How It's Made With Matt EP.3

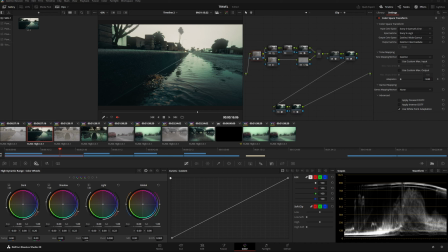Okay. Welcome everybody to another installment of How It's Made. So I decided to go outside the other day, take a couple clips of a rainy day, wanted to get an idea of like a vibe of a film look, I just was in the mood to color grade.
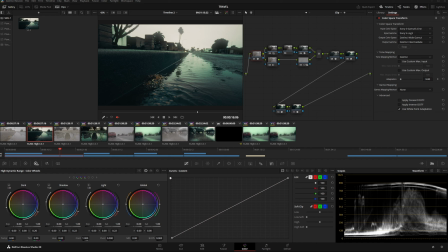I took some footage, did a pretty good job exposing it, came back, made the video, stepped away, was like, man, I think people would appreciate seeing like how I do things, and possibly you guys could like use what I know and then bring that into your workflow, because there's a little bit more going on in this one.
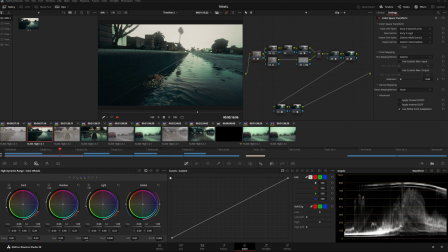And today I'm going to be using DaVinci's Film Look Creator, which I'm a huge fan of, and I'm going to show you just how powerful this tool is today. But it's not just about the Film Look Creator, it's about how literally two nodes in your entire workflow shape out the majority of your look,
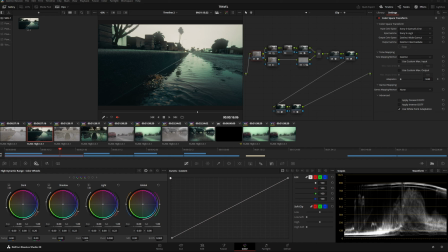and then all the adjustments happen before and after that kind of give it its DNA. So that being said, let's just jump right in, and I just want to explain what each node is doing in the sequence that I would be basically handling this.
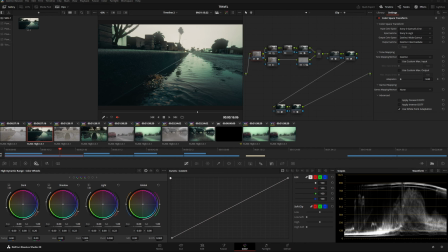The way the node tree looks doesn't really matter, it's just the order of operations that matters. I'm going to go ahead and disable this top layer because that was just for the other video. Let's start with this very first video right here, or this clip. Disabling all the nodes. This is our raw footage. This is shot in S-Log3, S-Gamut 3 Cine. This is 10-bit. Was shot in the Sony a6700 with the Sigma 60mm f1.4 for people that need to know what the gear was. We're just dealing with a cloudy day. Overcast days usually have very desaturated tones, and you get a lot of soft light that goes everywhere. Especially when it rains, then it reflects the light back onto different surfaces, and it kind of changes the way everything looks in a texture way.
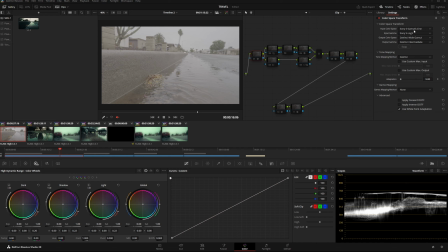So the first order of operation is to convert S-Gamut 3 Cine S-Log3 into the DaVinci Wide Gamut. So we do that. I usually take this node and copy paste it onto the very last node in my tree. And you're going to notice that this isn't a color space transform. This is a DCTL.
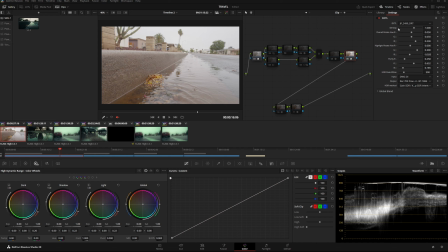This DCTL in particular changes the DaVinci Wide Gamut back into Rec 709, but I just feel like it recreates the colors a lot more accurately. And I prepared another example over here off to the right hand side right here. This is without and with it.
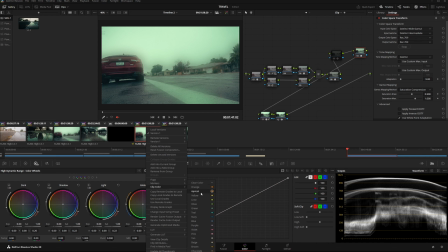So this left clip that I'm going to make orange right here with the orange dot right here. This is the standard transform with saturation compression for the gamut mapping. And then this is the DCTL. Now I'm going to go back and forth between the two.
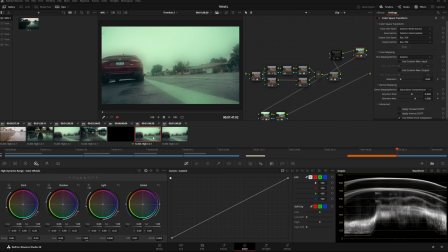Just go back and forth. And I don't know how much it's going to show because of YouTube compression, but let's zoom in on these bushes over here.
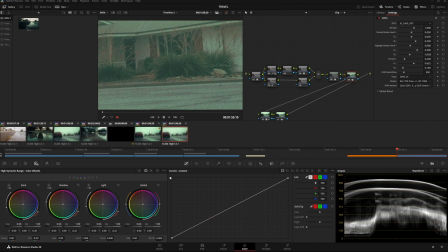Check this out. You can see that these greens are less polluted when you run this DCTL. And I'm going to go ahead and drop a link to the repository with this DCTL inside of it if you guys would like to use it, but check it out. And also it gives you the flexibility of changing the hue and the purity of things on the way out.
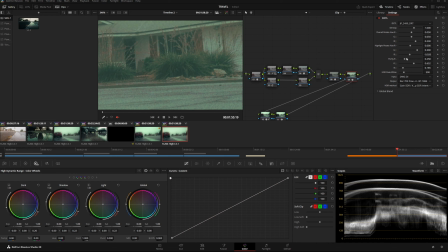So I can actually change the hue of, where's the green? There we go. The green right here. Look at this. You could change how the greens are coming out.
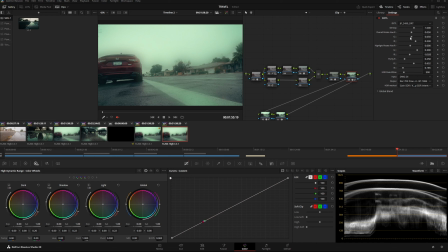And if you wanted to do that as part of your look, you could most definitely can. See, it's very non-destructive. It just adjusts things on the way out. Yeah, it gives you a lot of flexibility with your footage on the way out.
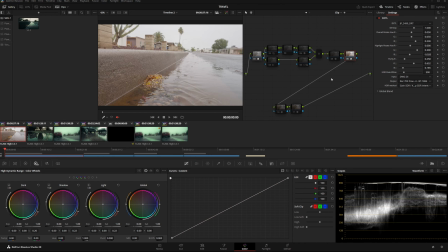But let's go back to this clip. So this transform looks better. All right, once I get those two things done, then it's time to put the DNA of our look in before it goes all the way out.
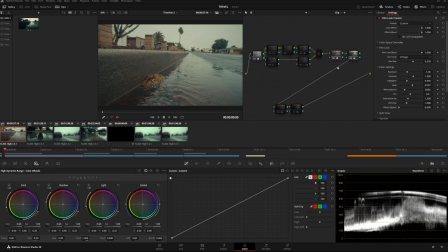So what do? I go to the Film Look Creator, and I made this myself. The core look is vintage. Skin bias doesn't really matter because there's no humans walking around, but if there was, I'd probably be more attentive with this. I don't really touch anything besides exposure and fade and subtractive saturation,
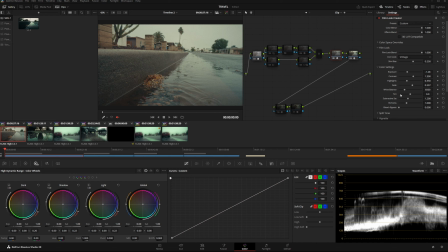because some of these things are a little bit more destructive than others inside of this.